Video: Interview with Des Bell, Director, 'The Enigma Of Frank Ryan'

However, we do have access to a wonderful treasure trove of archive which deals with these periods, and by drawing on that archive,
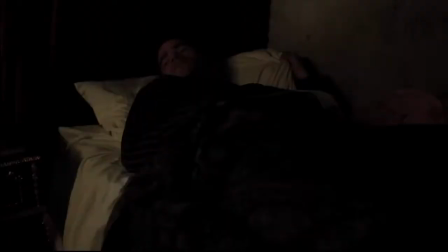4:08 it is possible to set the context and the sensibility of the period for an audience, because after all, this is the most accurate representation you can really get of what it was like during this particular period.
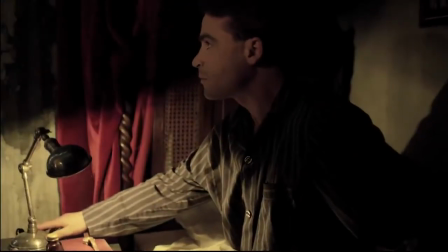4:20 However brilliant your set designer might be, however large the budget they have for sets and for design,
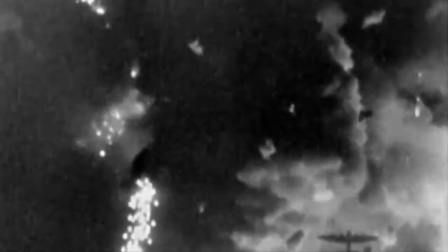4:28 they can never get the same sense of immediacy and sense of how
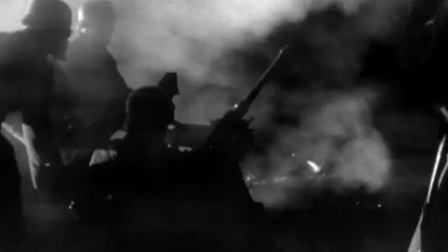4:33 it really was that archival film can present to an audience.
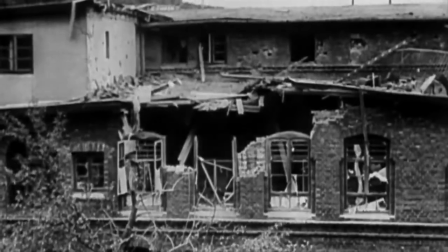4:37 So what we were doing then was searching the archive to find any footage dealing with Ryan,
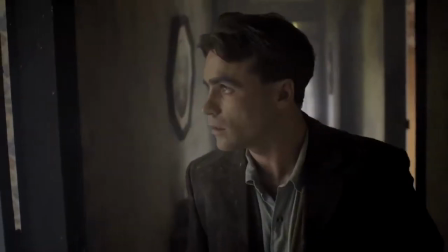4:44 dealing with the 1920s Irish republicanism, dealing with the Spanish Civil War, of course, and later on what life in Nazi Berlin.
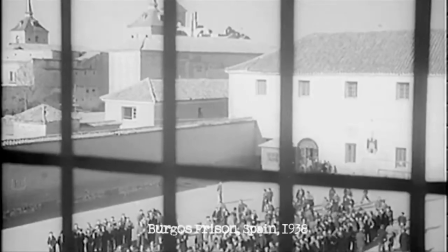4:53 And then we would design the script to shoot small elements of live action which could interweave with this
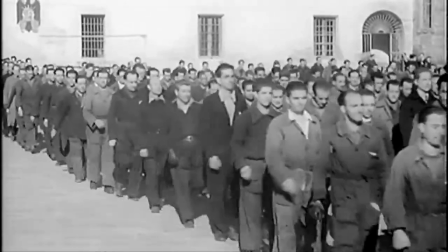5:00 archive material to produce a fairly seamless narrative, enabling us to drive the story home.
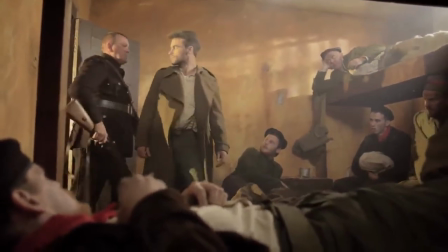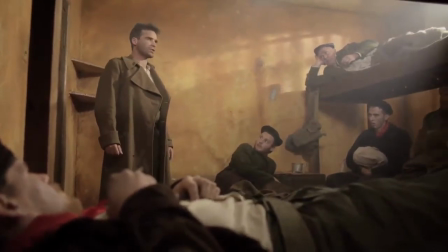5:11 Frank Ryan, Connolly Column, 15th International Brigade. Make some space for the man.
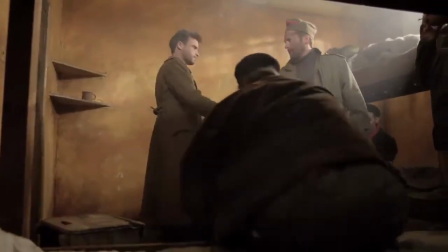5:17 I'm finding my bunk. He's a good one. Though God knows how long he'll be here.
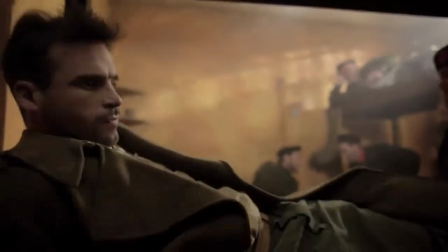5:26 I've heard there's a price on his head. Franco's got it in for him.
One of the key points when the film has been screened is a debate about its historical accuracy. Clearly the expectation with a documentary film is the documentary film should give a factual documentary record-based account of the past. With a film that is a dramatisation, the expectations of audiences are somewhat different. They tend to cede to the director the possibility of bending the record, of using the imagination, and there's a certain suspension of disbelief in the contract with an audience for a drama film that's not there with a documentary film where the expectation is verisimilitude and historical accuracy. When you have a film which is a hybrid film, as this film is, between the documentary form and the dramatic form,
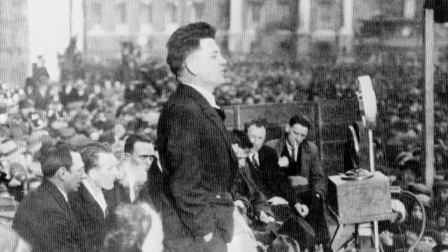6:17 then it poses certain questions about how bound you are by the historical record,
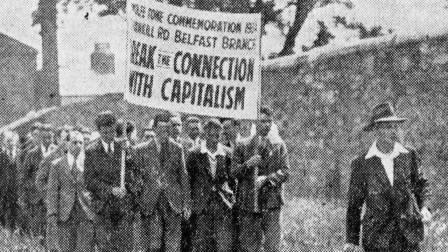6:22 or on the other hand, how free you can be to interpret your character, the character's actions and motivations,
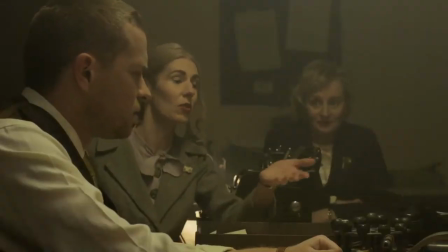6:27 and indeed even interpret the web, the warp and the weft of historical development. Another question I'm often asked is how the script evolved, and in particular how you script a film which is in part documentary and in part has a dramatic and fictional element. Well, I started off reading all the secondary literature, all the books that have been written on the life of Frank Ryan, in which there are now 3 or 4 really quite excellent historical texts. Then I had the opportunity to look at all the archive of this period, the 20s and 30s through to the 40s,
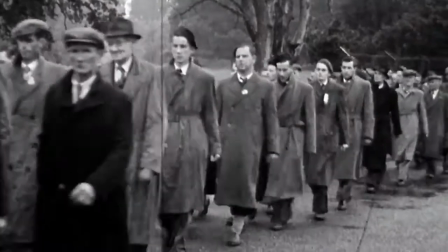7:02 drawn from American sources, drawn from German sources, and Irish film archive. Then the opportunity to work with an historian in trying to fashion a script that
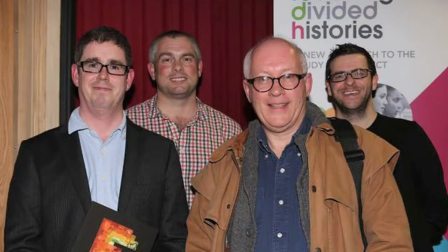7:12 was true to the facts but could develop a dramatic story to draw in a contemporary audience. So it might be appropriate to talk about the creative treatment that actually emerged rather than just the script. And that creative treatment was based on certain sort of premises that we wanted Ryan, in a sense, to narrate his own story. And really the only way to do that in dramatic terms was through a particular conceit that we developed, that he would tell a story to a young radio producer, Hans Hartmann.
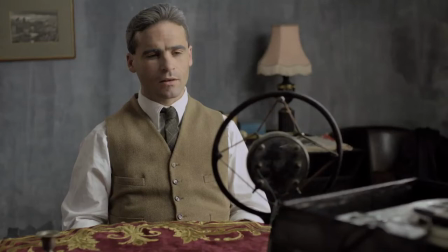7:43 Hans Hartmann was there visiting Ryan at Ryan's flat for the purposes of recording
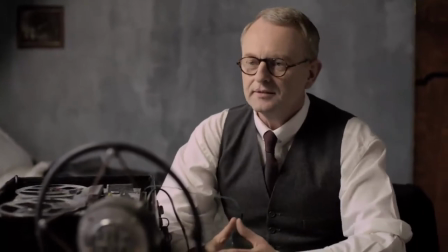7:48 Ryan's story on a tape recorder for potential broadcast in a German radio station to Ireland.
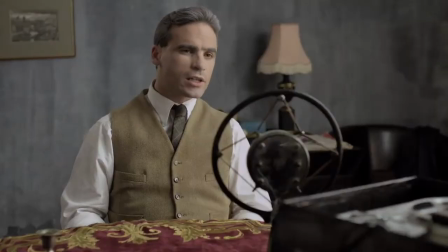7:54 And this theatrical device, this conceit, allowed the possibility of developing a narration,
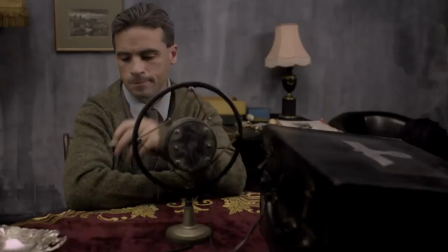8:01 not of a straightforward documentary sort, but maybe what could be described as a unreliable narrator.